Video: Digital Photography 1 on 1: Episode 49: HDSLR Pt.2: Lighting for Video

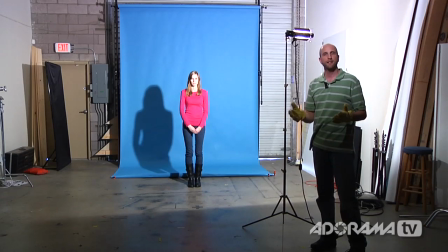(4:08)
The cool thing, though, about the TOTALites is that they come with attachments so you can diffuse the light, you can change the color temperature, and you can even soften the light for using it for lighting things like interviews and testimonials.
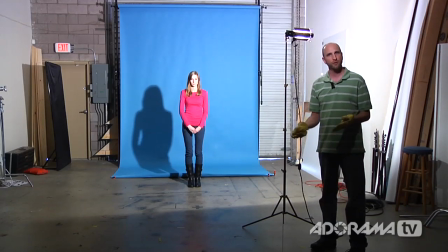(4:20)
So let me show you again this TOTALite with a diffusion filter on, and then I'll show it to you again with an umbrella so you can see how you can light people. All right, well, this is that Lowell TOTALite, and what I've done is I put a diffusion filter on the front. It's just this square frame that comes with the light, and it attaches. And so what this is going to do is it's going to diffuse the light, make it much softer, and it's something that you can use. It's similar to a soft box. It's not exactly the same, but it's similar, and it's going to make the light much softer. So I'll turn this around and turn it on, and you can see what this looks like.
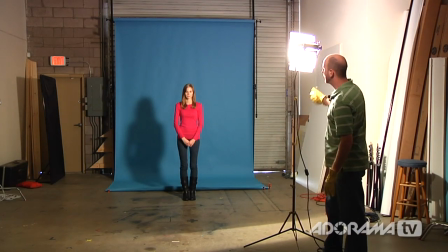(4:54)
So I'll lock this down, turn on the light, and now you can see that we have, again, nice illumination,
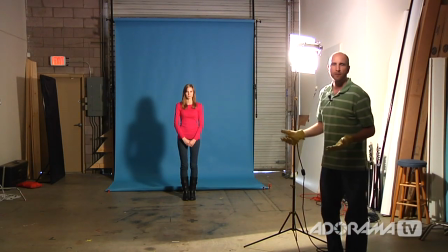(5:00)
but now the light is really soft, and we don't have those hard shadows like we did before. So this can be used for lighting large spaces where you want the light to be soft, maybe for doing interviews or lighting people.
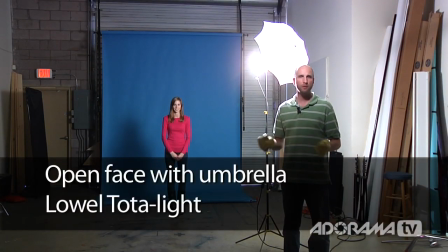(5:11)
All right, well now we have the total light, the little total light, and I've added this umbrella. Again, this is a high-temperature umbrella, and so what this does is it really softens the light because the light's bouncing off the umbrella.
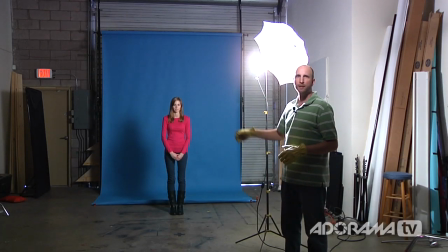(5:22)
And you can see that now we really have soft light. Now, the thing to watch out for with this is because the light is pointing toward the camera, you can really get some lens flare,
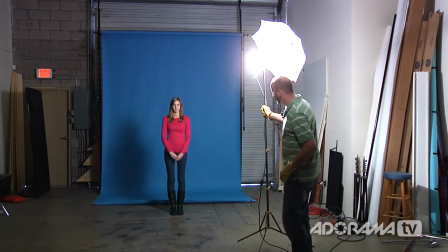(5:31)
and you might have to flag that light off. but normally what we do is we put this much closer to our subject and we get that really nice
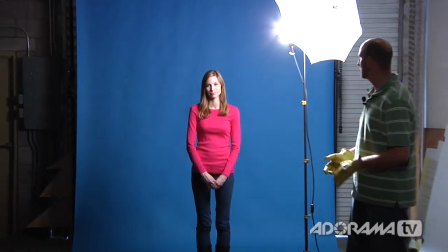(5:39)
interview and testimonial look once again and this gives us a look that's much more like a softbox would be.
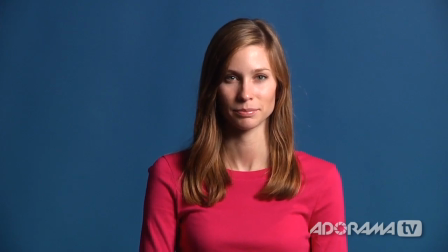(5:45)
So a lot of possibilities with using a total light either to light up the ambient areas, large spaces, a nice soft large light or a nice soft light that's used for an interview or a testimonial. All right let's talk about one of the workhorses of video lighting and this is This is a Fresnel light. Fresnel is named for the lens that's on the front of this. And you can see this looks like a lighthouse kind of lens. And it was invented by the same guy that made lighthouse lenses, and he was Mr. Fresnel. And so it's pronounced Fresnel. It looks like Fresnel, but it's pronounced Fresnel. So that's what this is called. It's a Fresnel light. This is actually an Arri 650. The 650 means 650 watts of light, and the power is measured in watts. And so you have a 650, you could have maybe a 150, a 300, and then they even go up to a 1,000 and 2,000, 5,000, 10,000, and even 20,000 watt lights. Those are very, very powerful and very expensive. But we're going to stick with the 650. It's a workhorse that most people use for all different types of things. Now, you can't really tell the difference between a Fresnel and the other lights that we were showing you earlier because we're changing the exposure so they all look about the same luminosity, the same brightness. But I can tell you that this light has a lot more power and so if you really want to close down your aperture and shoot with a greater depth of field or light something from a greater distance, you need more punch and that's why this light is used by so many people. Okay, I'm going to turn this on and show you some of the things that you can do with this light. So I'll raise it up here. Now this also has a flood and spot setting and so this is It's going to change our exposure really fast, so Dawn, get ready, bam, there we go.
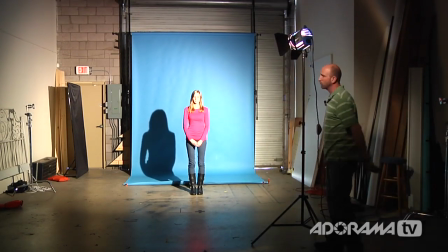(7:30)
This is the flood setting, so you can see that we're really illuminating the background and Dawn,
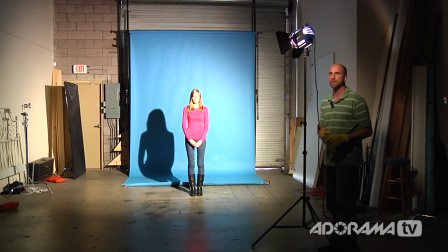(7:36)
and we get this really nice look, but our shadows are pretty darn hard, but that's what a Fresnel light does, is it gives us nice, even, hard light.
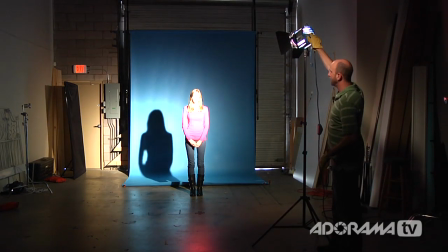(7:43)
Now, if I want to zoom this in, I can move the reflector by turning this little knob on the back of the Fresnel, and that really gives us a lot of power and punch, and really focuses the light on a central area. And I can even really restrict the light even more than that by using some barn doors.
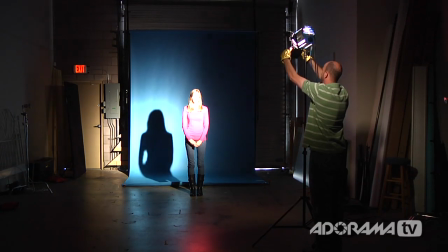(8:00)
So again, I'm wearing gloves because these get really hot.
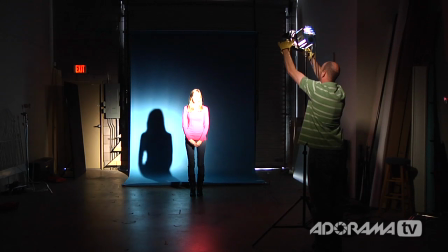(8:02)
And you can see that just like before with the other lights, I can really restrict the light to get it exactly where I want it to be.
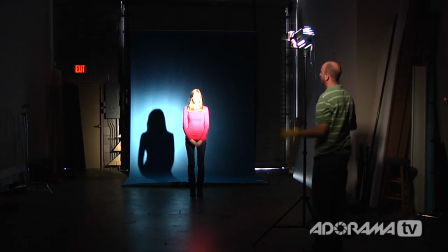(8:09)
And because this is a very focused, hard light, I can really shape the light.